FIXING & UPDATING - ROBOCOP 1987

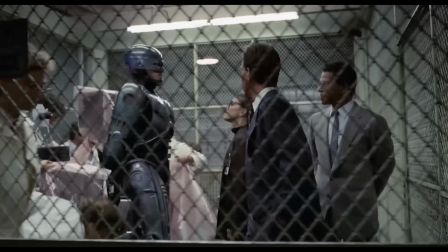This moves us on to the first shot of the tracker. The tracker is that handheld device.
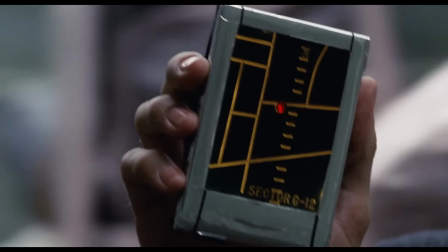Now, what we think is the best thing to do here, although it doesn't necessarily need to be changed,
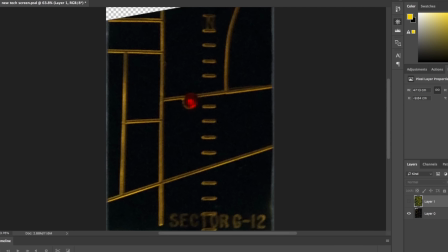but if you look at the tracker, it's basically a physical object that has had the streets etched and painted onto it, and they've drilled a hole and put a small red LED in the center. I'm sure at the time they would have liked this to have been some sort of digital display.
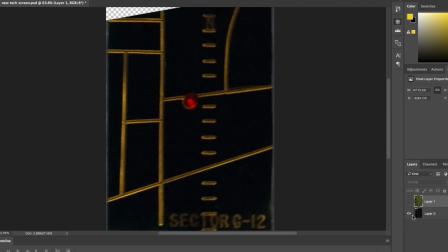So we're going to go and find something that looks a little bit more like a cityscape or a city block.
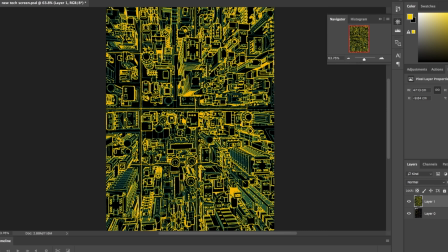And we found this wireframe image, which we're going to use a portion of it, because it's 1987 and they didn't really have LCD displays even then.
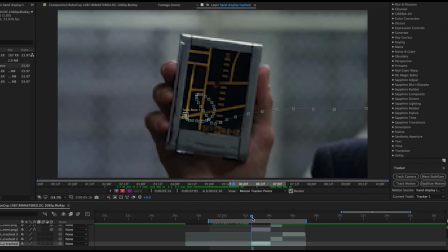So we have to keep the technology looking as though it had been produced in 1987.
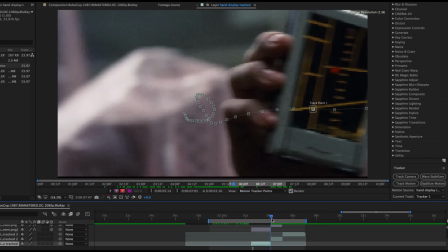So we figured that some sort of 3D rendering wouldn't be anything more complicated than a basic wireframe.
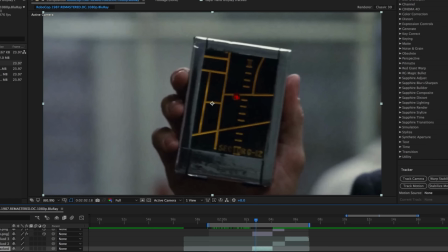So we go back and we track the hand tracker frame by frame.
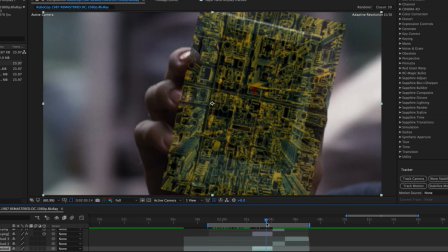Then we bring in our image of the city block, and we're going to allow the motion tracker to insert it and move with the hand.
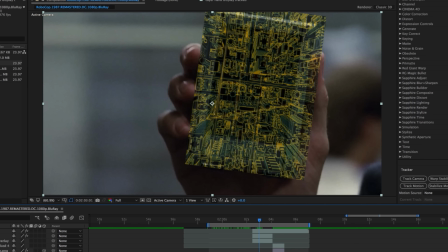Then we have to obviously put the casing back over, and that's been masked off.
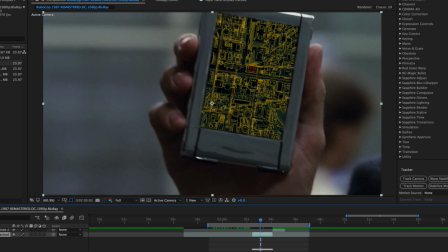We don't need to motion track that, that's fine. And then we're going to alter the colour and the tone so it matches the orange of the original.
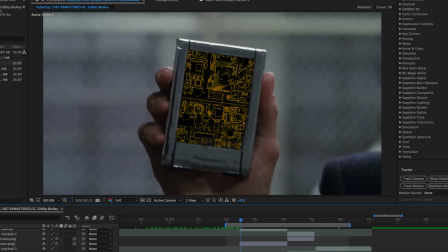But we're also going to go back and have another look at the LED light and also the words at the bottom which say Sector G12.
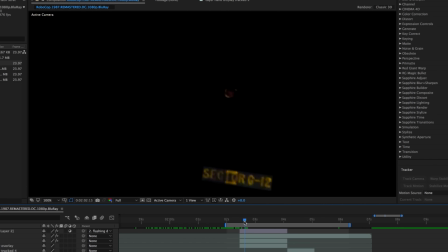That's obviously the area of Detroit. So we're going to increase the intensity of the flashing on the LED just so that it's a little bit more prominent.
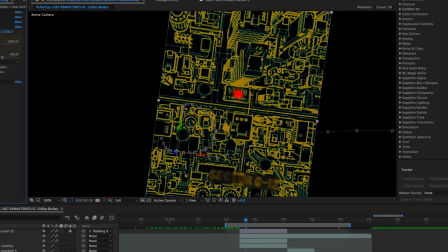And then we can tweak the tone so that the orange is closer to the original. But we discussed that perhaps there would be scan lines on this display using the technology of the time. So we've added some scan lines. Those are the little horizontal lines that run across the image itself.
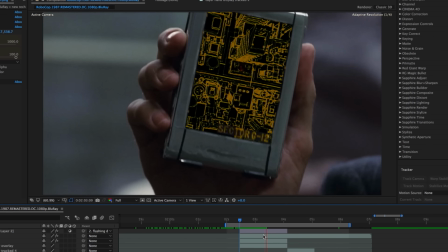And then we have the final shot. We've also motion tracked and placed it in the wide shot as well, just for continuity purposes.
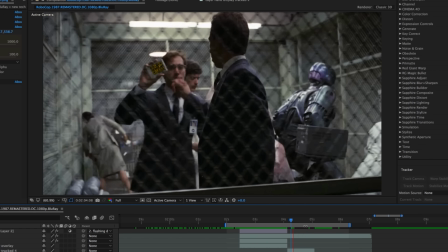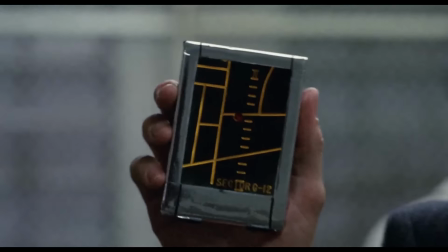At all times, one of these.
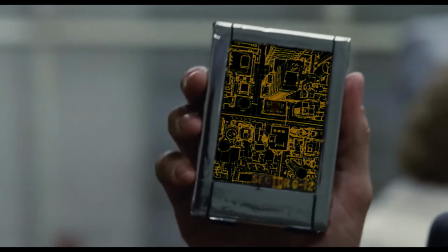What about tracking? You check his exact location at all times with one of these. How does he eat?
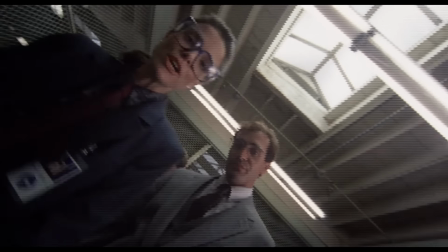Let's start with tracking.
Now this brings us to Robocop's targeting system.
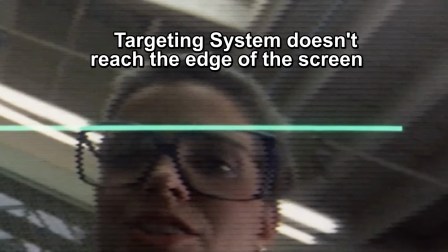Now, again, you may not notice this, but every single sequence that involves the targeting system, the rape sequence as well,
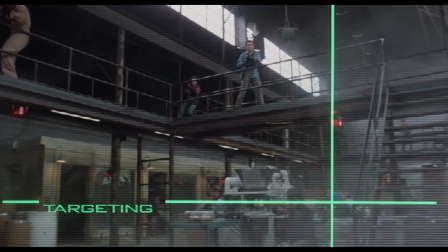and also the warehouse shootout and the baby food, the target doesn't meet the right side of the frame.
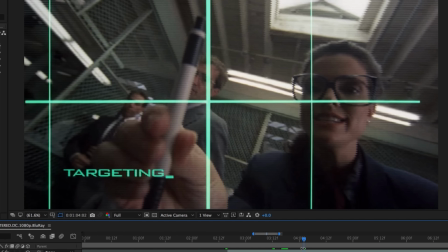There's a gap. So we're going to go back and correct this in all of those sequences.
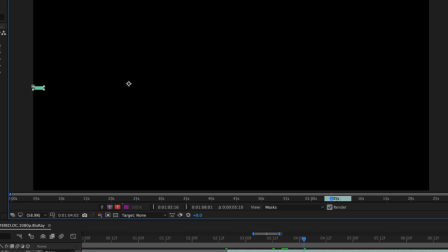And we do this by extracting a small fragment of the target,
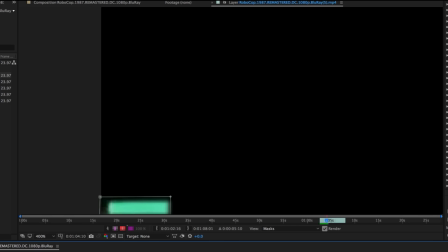usually from the left side of the screen, and we can mask that off and then superimpose it into the shot.
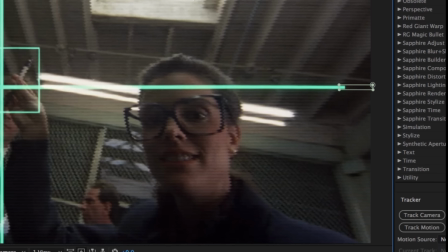And we don't really have to play with the motion because
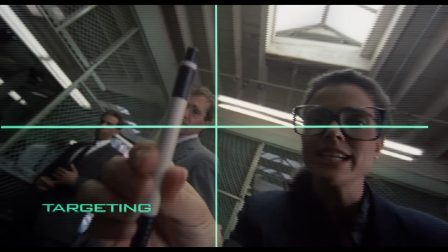it's following the motion that appears in the shot when it runs normal.
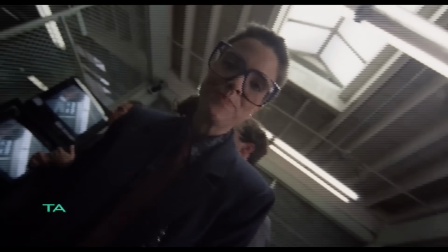Give me a grid. There. Target.
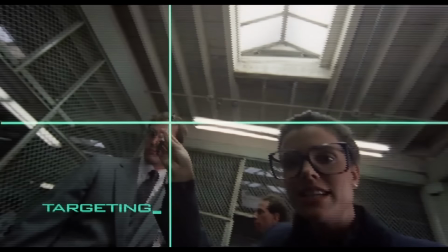And as you can see, these are the shots where we've corrected that small gap in the targeting system.
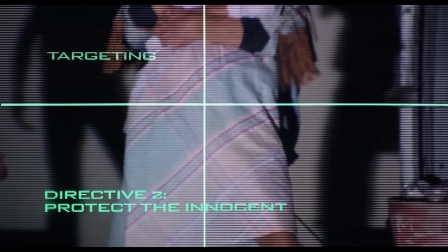I don't know, it just feels cleaner and it feels more neat.